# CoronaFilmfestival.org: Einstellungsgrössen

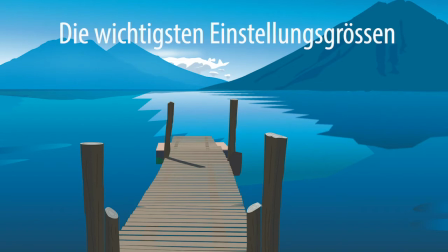(0:02)
In diesem Video möchten wir euch einmal die wichtigsten Einstellungsgrößen einer Kamera näher bringen.
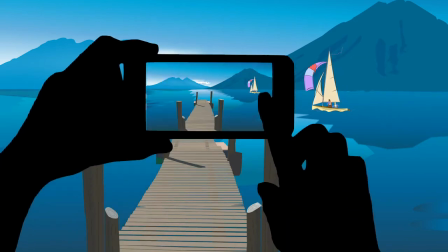(0:09)
Die erste Einstellungsgröße nennt sich die sogenannte Supertotale. Sie dient dazu, dass der Zuschauer oder die Zuschauerin sich orientieren kann, wo sich das Ereignis gerade abspielt. Hier beispielsweise an einem See.
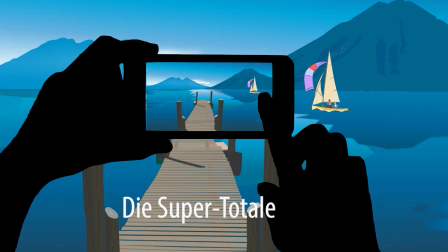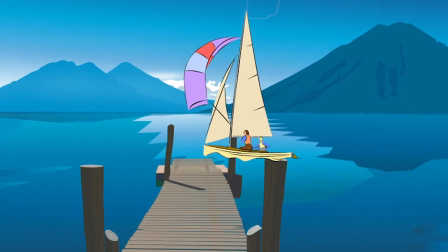(0:34)
Jetzt, wo das Segelschiff etwas näher an Land kommt, wollen wir natürlich das Segelschiff genauer betrachten.
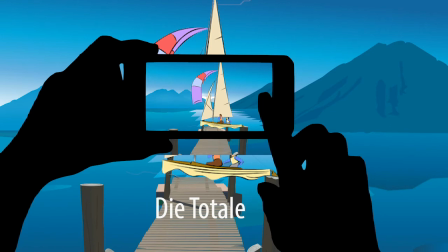(0:41)
Wir nehmen also das ganze Segelschiff in unseren Ausschnitt und dann spricht man von einer Totalen. Es dient dazu, dass der Zuschauer oder die Zuschauerin versteht, was hier gerade für ein Fahrzeug angelandet ist.
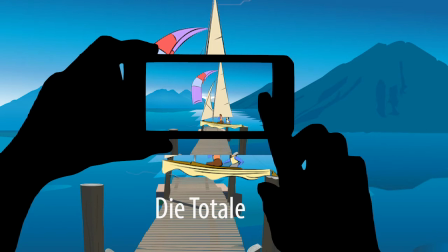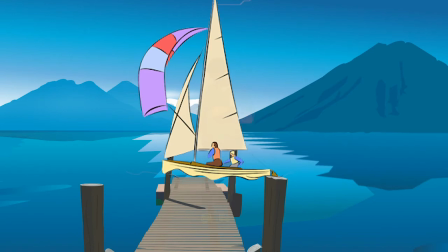(1:04)
Als nächstes bewegt sich jemand aus dem Boot und stellt sich auf den Steg.
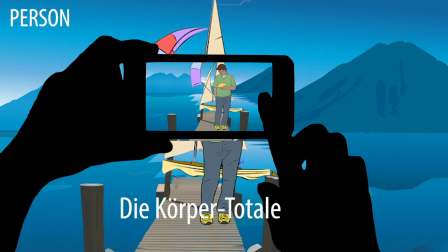(1:09)
Natürlich will der Zuschauer oder die Zuschauerin wissen, wer das ist. Wir sprechen daher von einer Körpertotale. Die Körpertotale hat eine Unterbegrenzung bei den Füßen und eine Oberbegrenzung beim Kopf. Alle diese drei Einstellungen werden mit dem Begriff Totale bezeichnet.
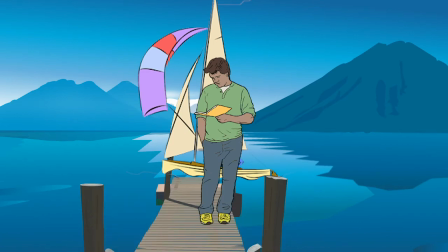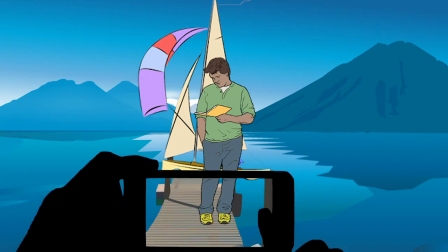(1:36)
Als nächstes wollen wir wissen, was die Person genau tut. Um das zu erfahren, nehmen wir die Person etwas näher in den Ausschnitt.
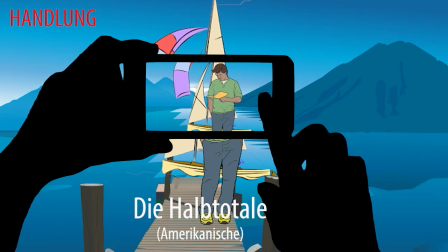(1:44)
Man nennt diese Einstellung Halbtotale oder aber auch Amerikanische. Sie ist begrenzt, etwas oberhalb vom Knie bis hin zum oberen Teil des Kopfes. Die Halbtotale hilft uns, eine Handlung besser darzustellen.
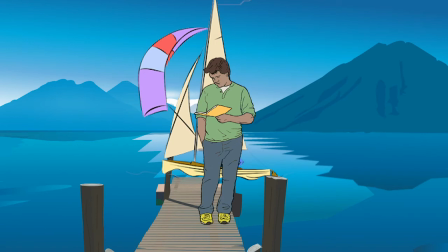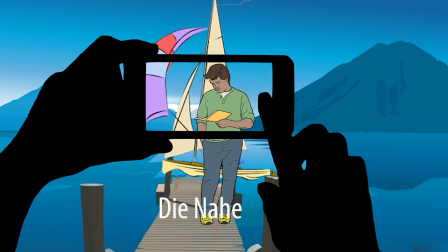(2:08)
In der nächsten Einstellungsgröße wollen wir ein bisschen genauer hinsehen, um welche Person es sich hier genau handelt. Das heißt, wir gehen mit der Kamera noch mal ein bisschen näher und sprechen von einer sogenannten Nahaufnahme. Diese Aufnahme wird auch oft für Interviews verwendet.
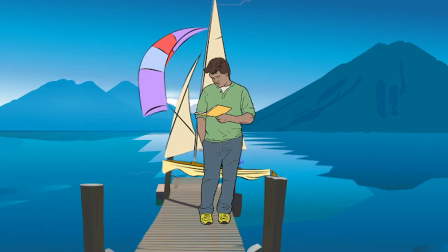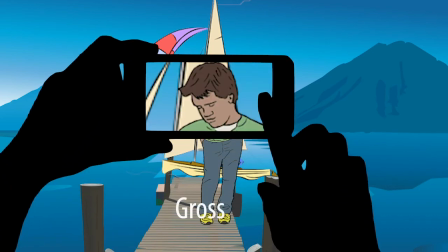(2:30)
Wenn wir jetzt noch wissen wollen, wie es der Person dabei geht, während sie dieses Buch liest, gehen wir noch mal ein Stück näher, so dass wir das Gesicht ganz genau betrachten können. Jetzt sind die Emotionen der Person klar ersichtlich. Dies ist eine Großaufnahme.
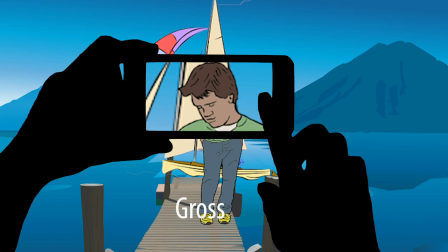(2:47)
Diese Einstellungsgröße eignet sich übrigens überhaupt nicht für Interviews, weil im unteren Bildrand kein Platz mehr für eine Bauchbinde wäre.
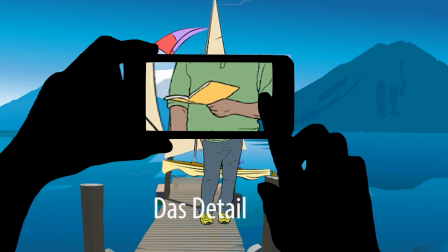(2:59)
Zuletzt interessiert uns vielleicht auch noch, was die Person für ein Buch liest. Wir nehmen das Buch in den Bildausschnitt, so dass wir lesen können, was auf dem Buchumschlag steht. Man spricht dann von einem Detail.